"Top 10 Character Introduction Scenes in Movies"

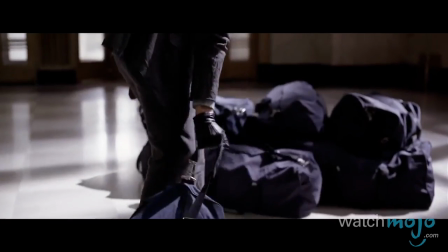8:19 But none reaches the tense and unpredictable highs captured in The Dark Knight,
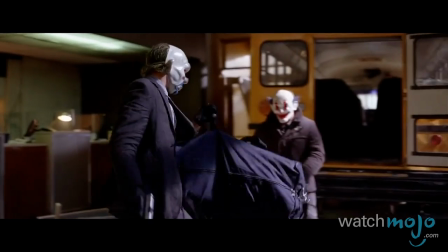8:24 especially since our first encounter with the Joker also serves as the movie's opening hook.
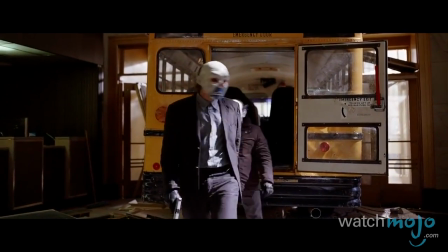8:30 What happened to the rest of the guys?
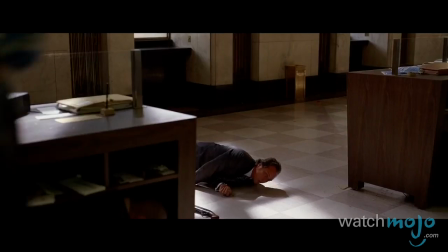8:33 It begins with a bank robbery, which starts to unravel as the clown-masked-wearing criminals involved systematically turn on one another.
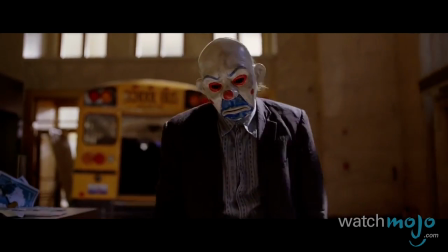8:41 Then, we get the reveal. The Joker was among the robbers, counting on their downfall.
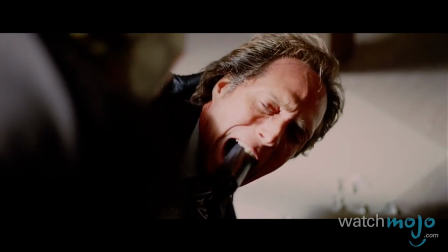8:47 I believe whatever doesn't kill you simply makes you a stranger.
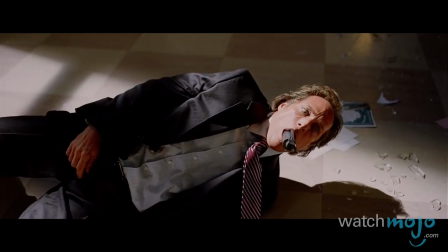8:55 Is it too late to run away screaming?
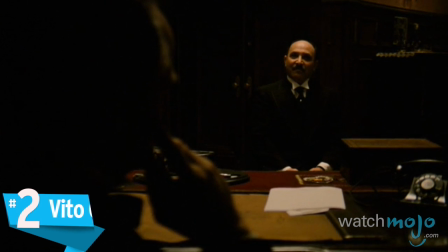9:01 Number 2 Vito Corleone, The Godfather For justice, we must go to Don Corleone. There is beauty in subtlety. Such is the case for Vito Corleone, an aged and tired head of a long-lived mafia family.
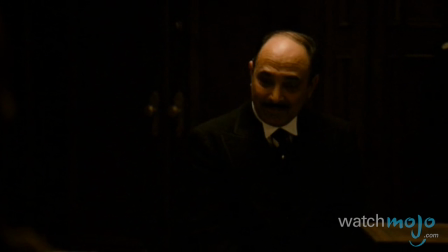9:21 On the day of his daughter Connie's wedding, Corleone is visited by Amerigo Bonasera, who asks him to put out a hit on the abusers of his own daughter.
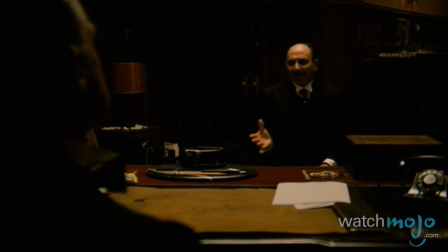The entire scene is pivotal to understanding Don Corleone,
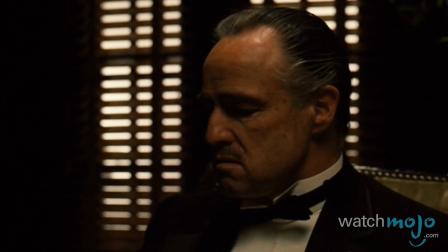9:39 both as the pragmatic head of a criminal enterprise and as a human being who recognizes the love of family.
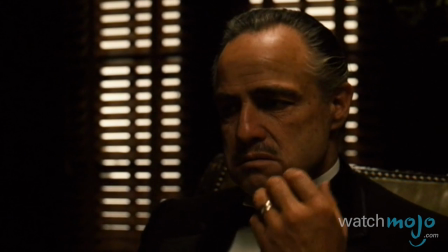9:46 It's beautifully handled, a testament to everyone involved.
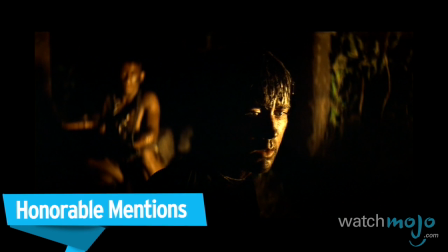9:50 Before we reveal our top pick, here are a few honorable mentions.
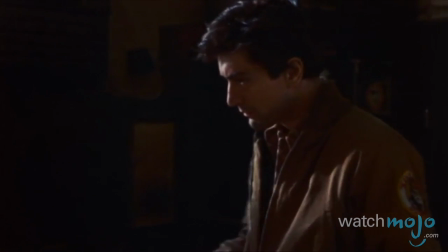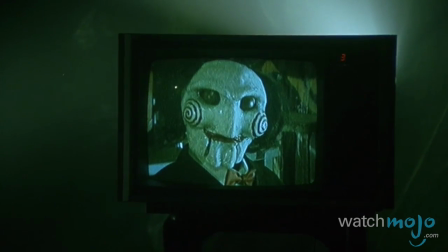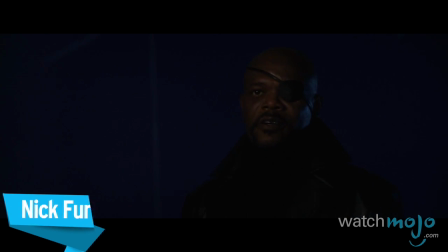10:45 Who the hell are you? Nick Fury, director of S.H.I.E.L.D. Oh.
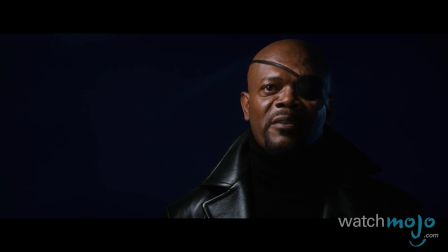10:52 I'm here to talk to you about the Avenger initiative.
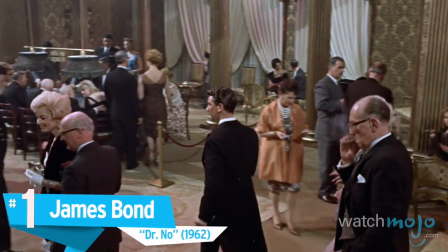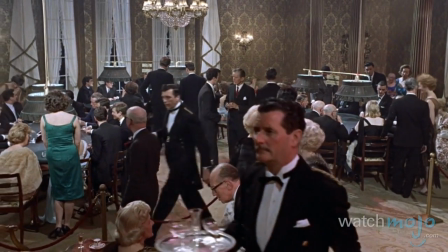11:01 There's nothing quite like a bit of mystery in our introductions.
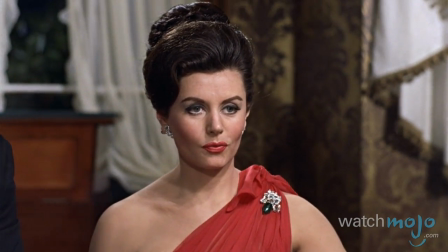11:05 Dr. No chooses to take its time in revealing its character's face, establishing the haughty attitude of all those present in this scene's poker game.
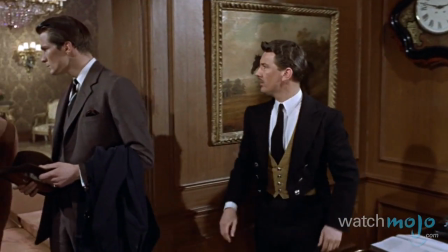11:13 Excuse me sir, are you a member? No, I'm looking for Mr. James Bond.
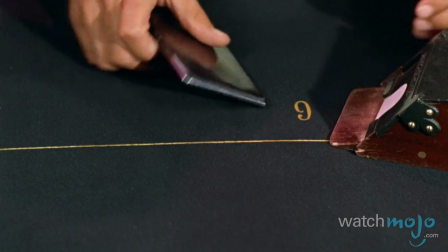11:17 So, when the camera reveals our well-groomed hero James Bond, and the now iconic tune starts playing,
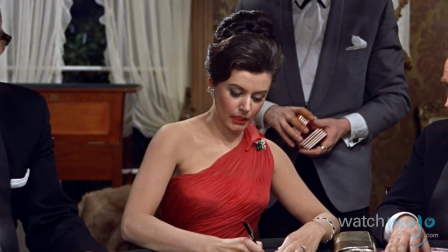11:23 we get the sense that the character is the epitome of class and sophistication.
Mr. Bond.
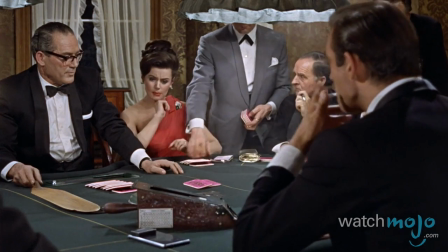11:31 James Bond.
The point gets driven home with Bond's gentlemanly flirting with socialite Sylvia Trench.
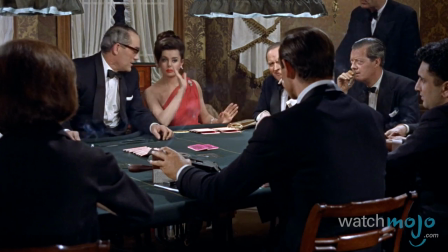11:37 I have no objections.
Even when Bond exits the scene, we can't get enough.
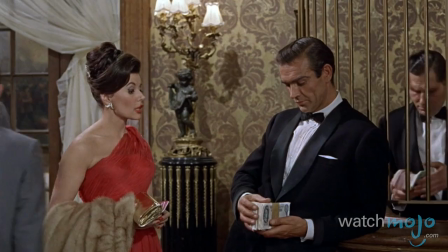11:42 May I, um, let you know in the morning? Splendid.
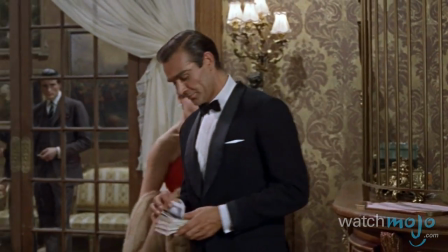11:48 My number's on the card.
Do you agree with our list?
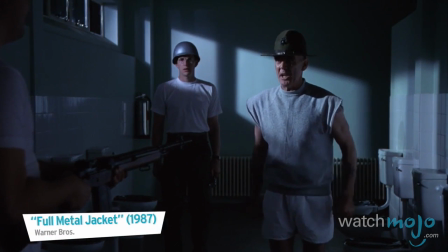11:54 Yes!
What's your favorite introduction scene for a movie character?
Didn't mommy and daddy show you enough attention when you were a child?
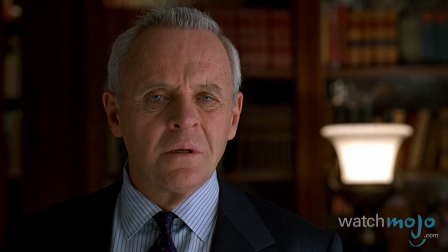12:04 For more character-centric top 10s published daily, be sure to subscribe to WatchMojo.com Am I going to die?